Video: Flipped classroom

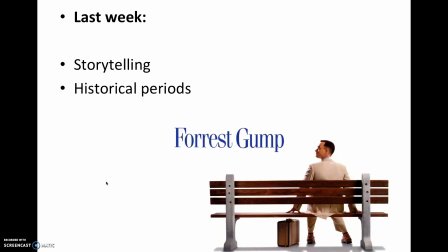0:00 Hello. We have been talking about Forrest Gump these last few classes, about its story elements, and of the historical periods depicted in the movie. For this week, we are still using Forrest Gump, but we're going to be turning our attention to the filmmaking features of the movie.
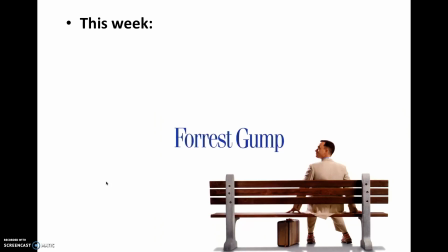0:17 We're going to learn some new words related to the movie making and use them to analyze the movie.
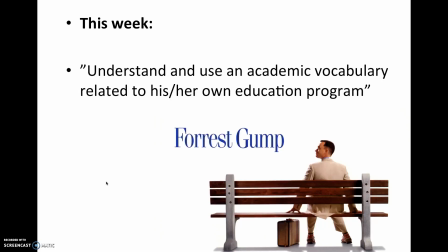0:24 One of the competence aims in the English subject is understand and use an academic vocabulary related to your own education program. Now, seeing as you are media and communication students, this vocabulary,
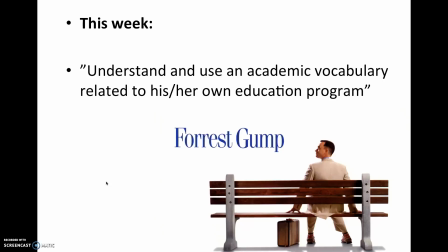0:41 meaning the words, will be words that we will use to analyze a given scene from Forrest Gump. At the end of the video, I will shed some more light on the tasks on Tuesday.
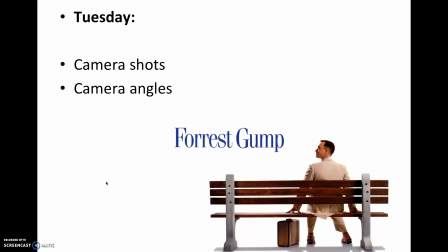0:54 A movie scene is composed of different pictures arranged one after the other, and pictures are usually referred to as shots. These shots come in different sizes, and the filmmaker cuts between them to make the story flow.
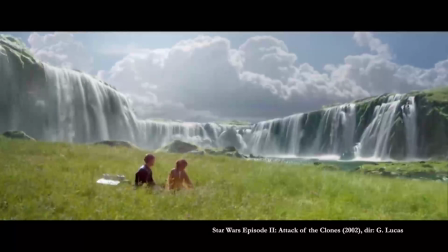1:12 Look at this scene, for example. Notice how small the couple are compared to the background in the beginning of the scene.
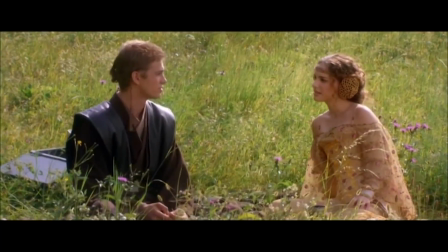1:20 Now notice how every time the frame changes, we get closer and closer to the couple.
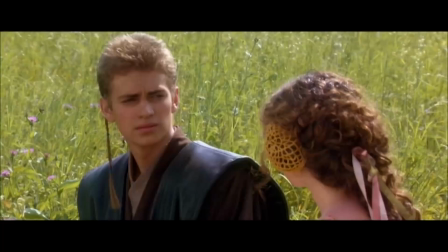1:28 This kind of sequence is very typical for movies, and especially scenes with dialogue.
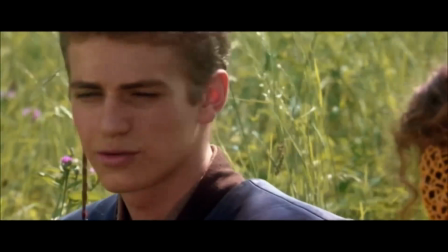1:34 This is because each new shot tells us something the last one didn't.
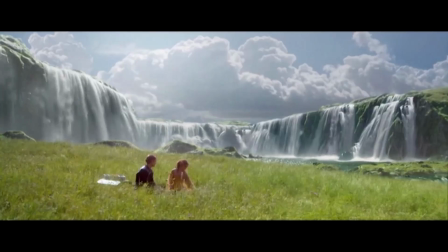1:40 This first one we call an extreme wide shot, since the characters are so small in a shot.
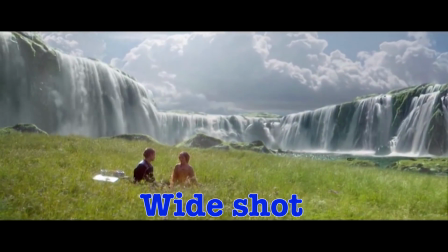1:47 Extreme wide shots are often used in the beginning of a scene, to let the audience know where the characters are in the world.
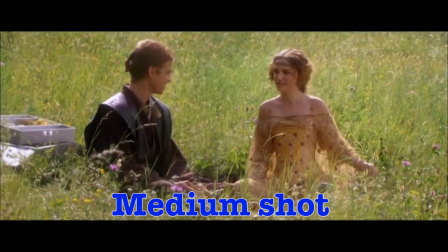1:55 As the dialogue between the couple continues, we move to medium shots.
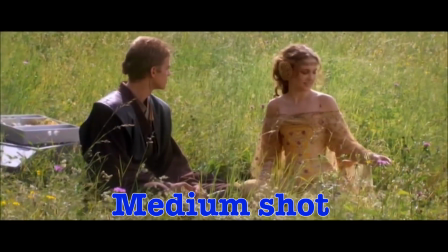2:01 Now the characters are usually filmed from the waist up. The audience now knows the location of the scene,
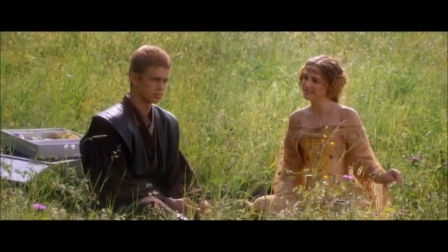2:08 so the movie focuses more on the dialogue itself and on the characters' faces and body language.
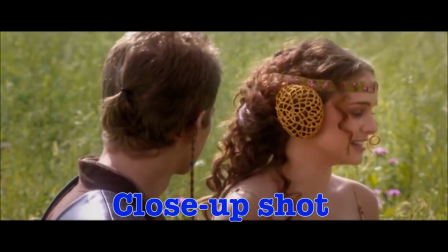2:15 At the end of the scene, the frame is even closer. Most of the frame now covers the characters' faces and their expressions.
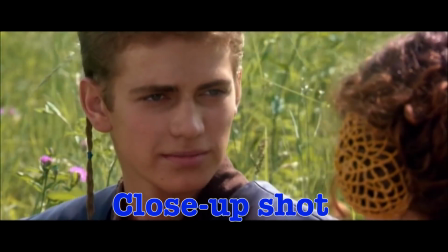2:24 We call this shot a close-up.
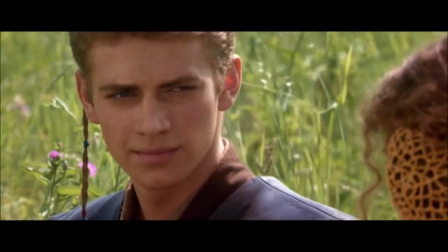2:27 The changing of these frames or shots from wide shots to close-ups is called cutting,
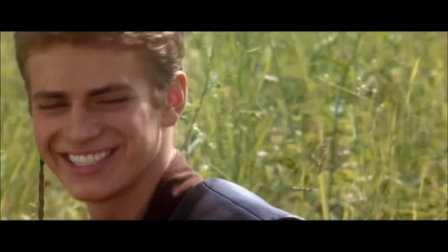2:33 and the filmmaker makes use of this technique to create drama and tension.
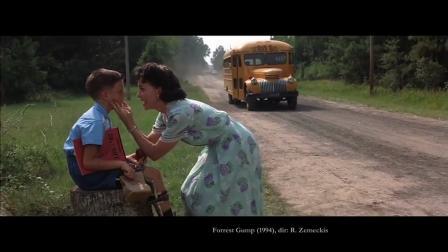2:39 Another common movie technique is the use of camera angles.
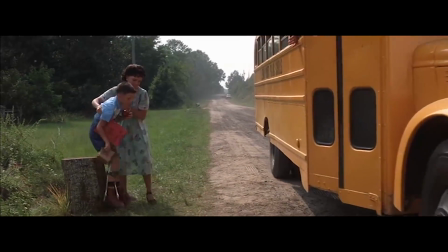2:44 This refers to the point of view of the camera on the characters in the movie.
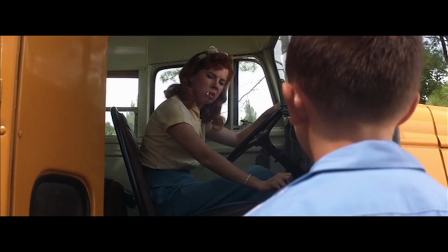2:49 Look at this scene from Forrest Gump. Notice how the bus driver is filmed in a low-angle shot from underneath,
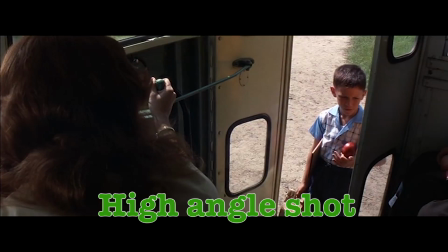2:59 and the young Forrest Gump is filmed in a high-angle shot from above.
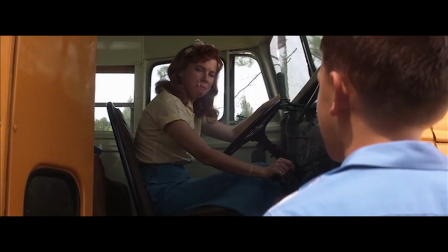3:05 This often represents power between characters.
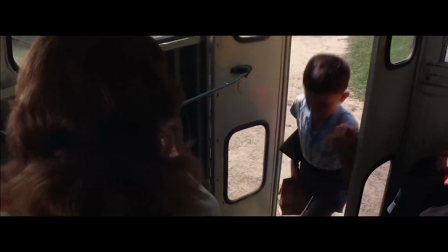3:09 When filmed in a low angle, people seem bigger and they stand above you in a matter of speaking.
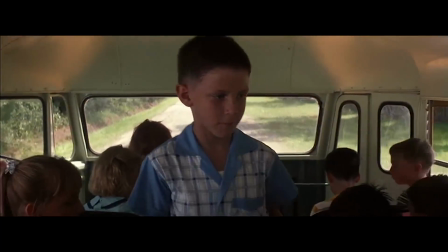3:16 Whilst in a high-angle shot, we seem small and powerless. You might notice the same thing in the following scene from Forrest Gump.
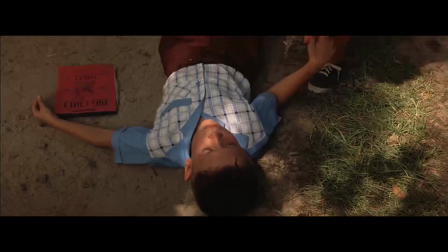3:26 Are you retarded or just plain stupid? Look, I'm Forrest Gump.
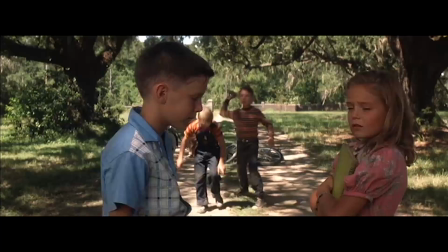3:30 Just run away, Forrest. Run, Forrest! Run away!
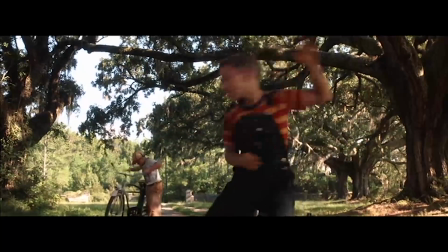3:35 Hurry! Get the bus! Hurry up! Let's get it! Come on!
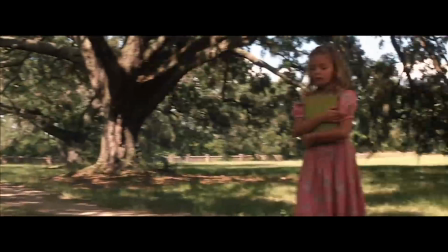3:40 Look out, Johnny! Here we come! Get you! Run, Forrest, run!
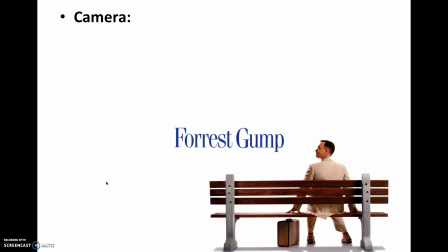3:46 Did you notice how the bullies were filmed in a low-angle shot, whilst the young Forrest Gump was either in a high-angle shot or an eye-level shot? So you see, the size and angles of movie shots can inform the viewer on where we are in the world,
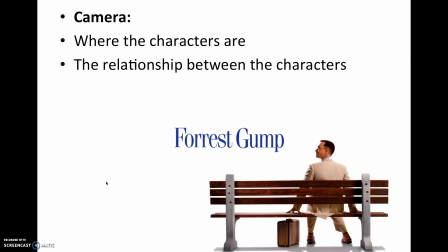4:03 the relationships between the characters, and the tension and drama of a scene.